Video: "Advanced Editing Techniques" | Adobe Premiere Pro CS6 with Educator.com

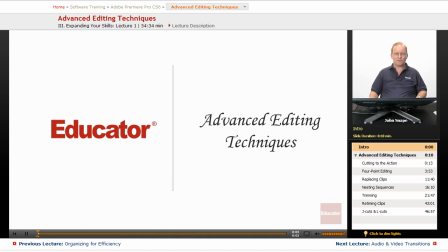0:00 Back to the Educator.com's Adobe Premiere Pro CS6 in-depth video course.
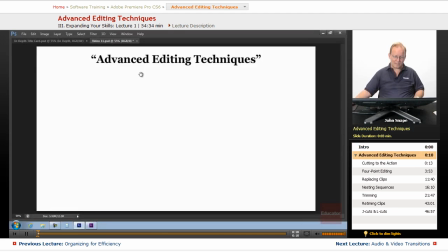0:07 And in this video, we're going to go over some advanced editing techniques. And that's going to revolve around the notion of cutting to the action. And what does that mean? Well, let's go over to Premiere and I'll show you a segment.
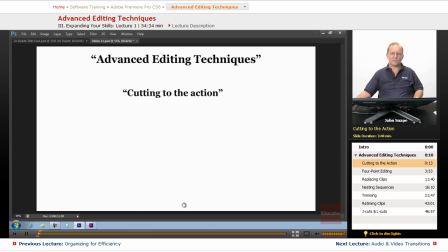0:26 And then we're going to do some basic trimming to turn it into cutting to the action.
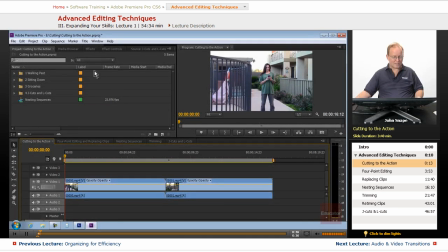0:35 So I have this project open, cutting to the action. And while I'm here, I'm going to save it so you'll be able to open this same project. And the first one here, cutting to the action, we have two clips here.
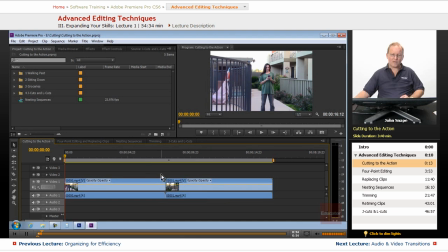0:52 And I've turned off the audio on these clips. On the scrubbing, so we don't have it. We should still be able to hear it while it's playing, but not while it's scrubbing.
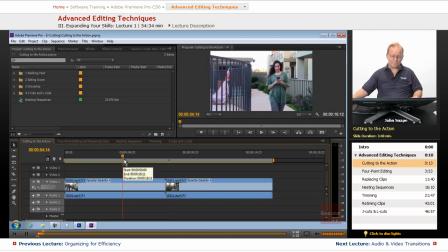1:07 Just make it so you can hear me better during the video, and not that there's anything wrong with the clips themselves. So let's go ahead and let's play this and let's see what happens up here in the video.
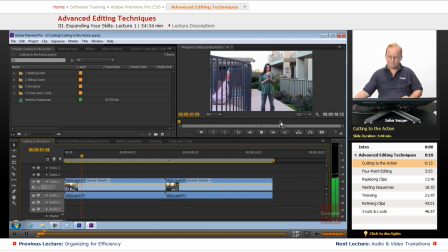Let's go past.
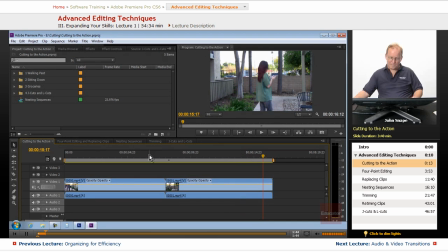1:41 Now you saw that in between here, she goes off camera, and then there's a good few seconds before she finally shows up on the camera again. So cutting to the action is, we want to
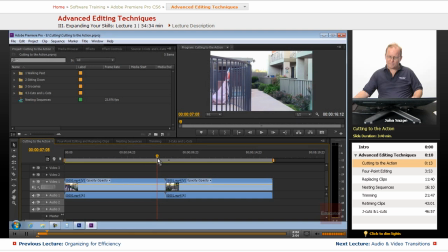2:00 cut out from the time that she goes off of the camera. We have just a little bit left of her.
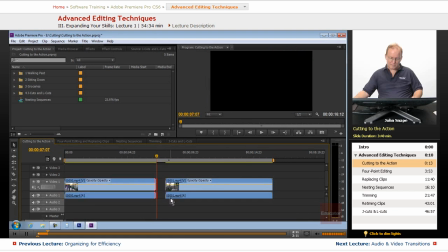2:08 We're just going to do a basic trim here. And then we'll pull this over.
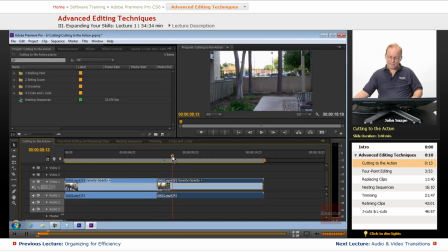2:15 And we want to get it just as she's coming onto the camera. So she's just coming there. So let's do it. Just a basic trim. We'll come back here. Now let's watch this sequence again.
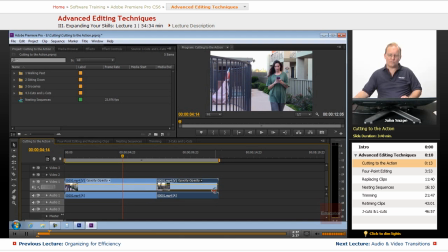2:33 And we actually cut to the action. The action is her passing the camera. And we want to cut to where it's a natural progression from one side to the other. So let's see how we did. She passes. Then she continues on.
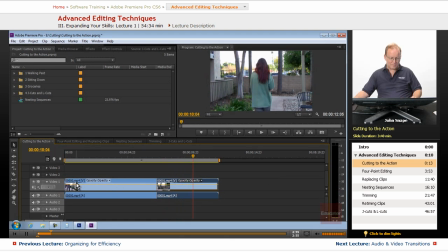2:52 Now you'll want to remove the beginning and the end where she's just standing there. But that's what I'm talking about, cutting to the action. She's doing one thing, and then the camera view changes, but she's still doing the exact same thing.
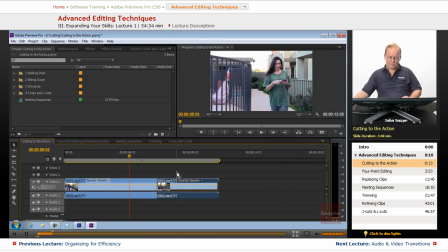3:08 She doesn't suddenly end up 15 feet past the camera, or she doesn't just stand next to the camera for 3 or 4 seconds and then continue walking. It's as if she's walking through the entire sequence.
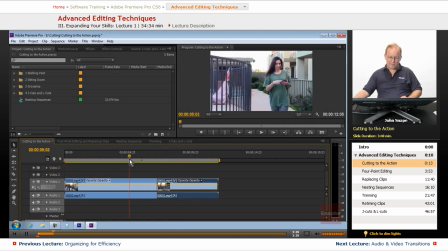3:26 And you can see that it's very smooth from one to the next. Now, that's not the only way to cut to the action. Let me go to our
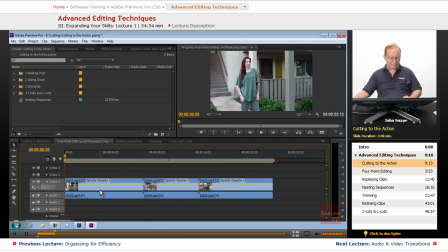3:45 4-point editing and replacing clips.
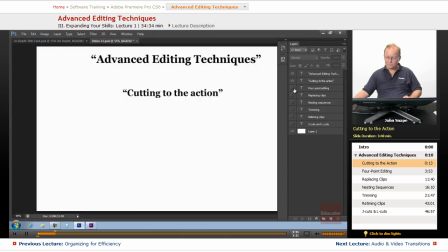3:48 And that's the next thing on our agenda here, 4-point editing.
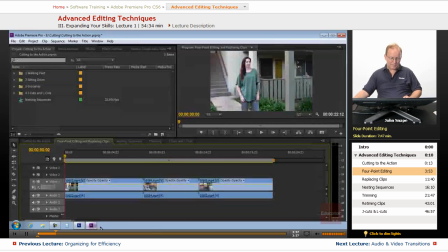3:54 So let's go back to Premiere and I will show you what that is.